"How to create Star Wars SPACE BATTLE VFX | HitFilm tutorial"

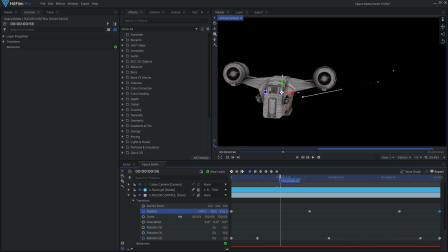The rotation keyframes were offset from the position keyframes to make for a more interesting movement.
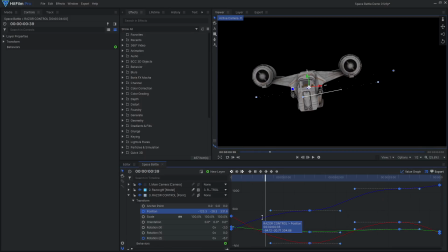I also made good use of the manual Bezier keyframe type. This creates a much smoother movement than the default linear keyframes. Don't just set every keyframe to be smooth though.
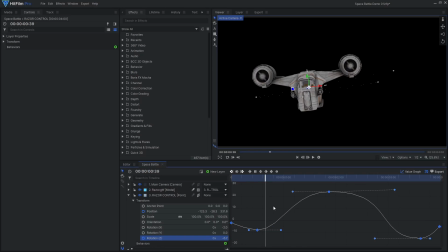The keyframes at the start and end of the shot were left as linear, making it seem like the motion would continue beyond the shot instead of slowing down at each end.
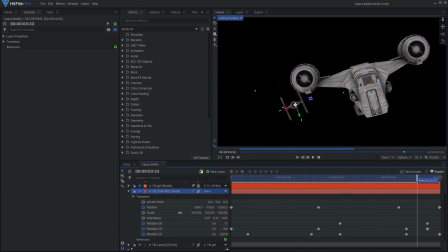Repeat this process to animate the TIE Fighter. Make sure to place it behind the Razor Crest in Z-space. I animated the TIE similar to the Razor Crest and added a couple spins.
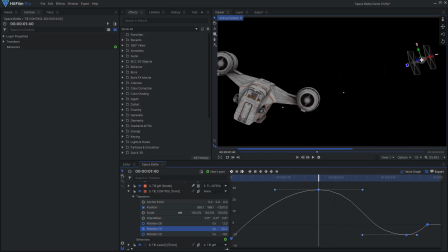I also animated the Y rotation so it would point towards its target. Animation like this can take some time to get right.
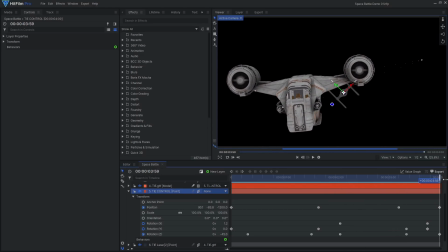That's why it's extremely helpful to have reference material to learn from, such as the actual Star Wars movies and shows.
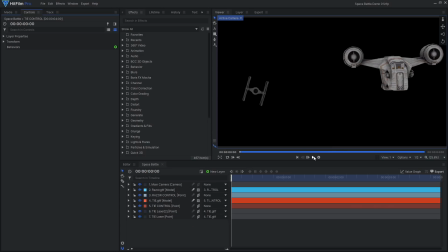This shot actually has no 3D camera movement. If you play it back, it looks pretty boring as the ships don't seem to be going anywhere. That's where the Starfield comes in. I created this Starfield in a new composite shot.
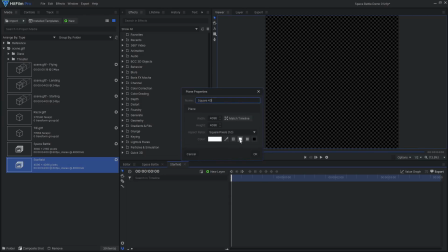Apply the atomic particles effect to a white plane layer.
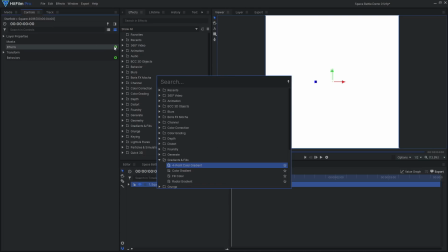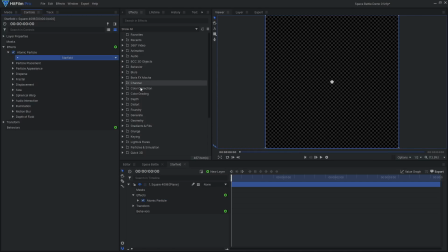Then select the Starfield preset. You can then adjust the settings until you are happy with your stars.
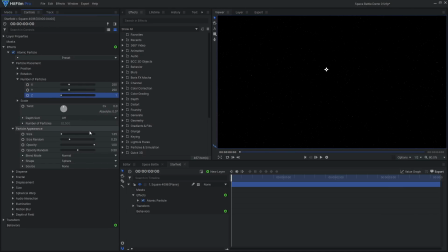Typically, you would create a 3D Starfield by applying the 360 viewer effect, and it would react properly to a 3D camera moving and rotating around.
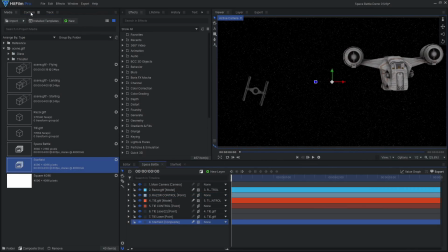However, an easy trick to fake the appearance of a camera move is to simply animate a 2D image of a Starfield. For this shot, I animated the position of the stars to move up and to the right over the whole shot.
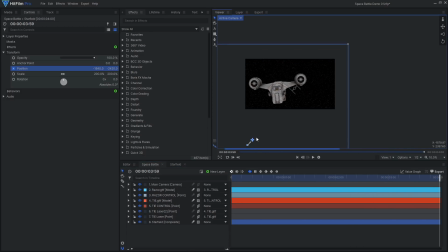Make sure your Starfield is big enough either in resolution or by increasing the scale, so you have room to move it around.
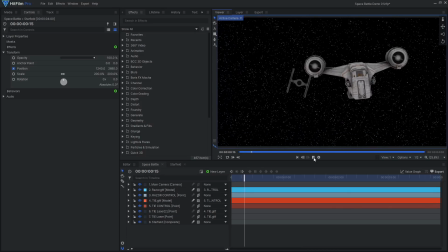Now when we play this back, whoa! It looks like the ships are diving and the camera is following them. This 2D star technique essentially replicates what would have been done practically for the original Star Wars films.
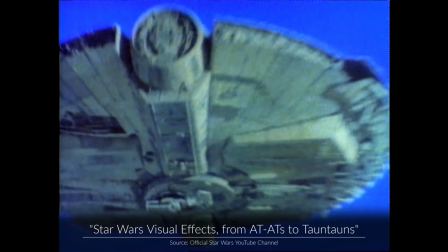Back in 1976, they filmed the practical models against a blue screen.
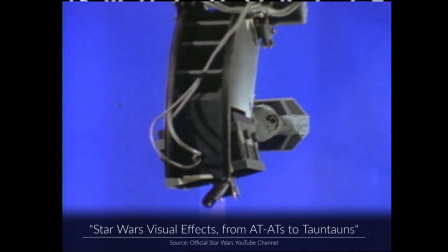To make the models appear to move, they moved the camera with a motion control system.
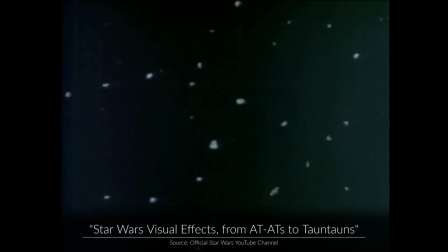They then filmed a 2D Starfield as a separate element to be added in later.
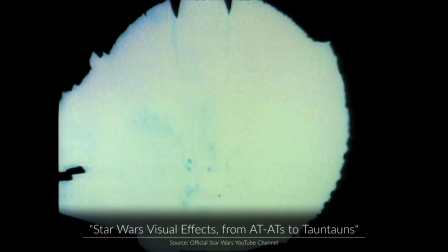By moving and rotating the Starfield, they were able to give the illusion of more dynamic movement for the ships and cameras.
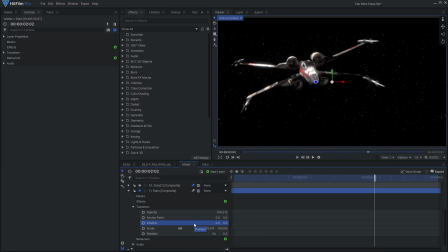You can experiment with all kinds of different animations. Here's a simple flyby shot with no star movement. Here it is again with the stars moving on an angle. Here's what it looks like when you rotate the stars.
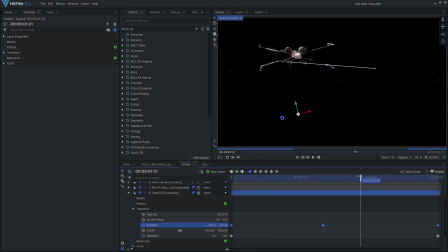And here's what it looks like when you move the stars up and down. Crazy!
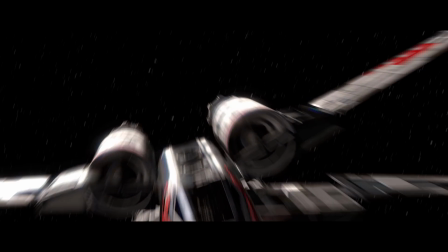It totally changes the perceived motion of the scene. But our spaceship animation and camera haven't been changed.
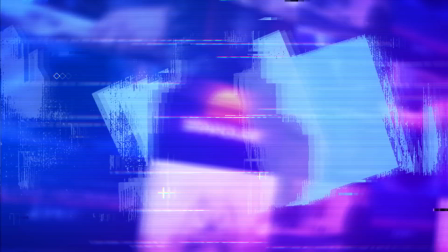Now that our spaceships are flying, it's time to make them look more realistic.
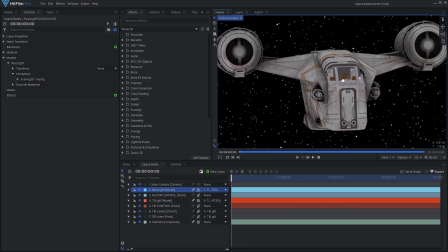I'll start by enabling ambient occlusion on the models to bring out some more detail.
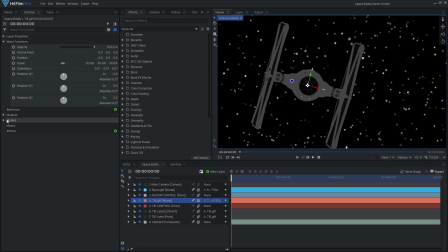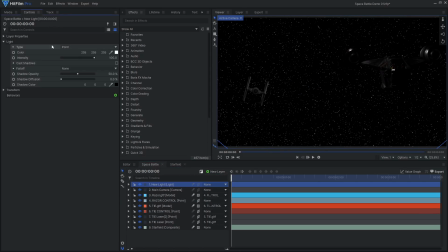Add a new light layer, setting the type to directional. Directional lights best represent a distant light source, such as the sun.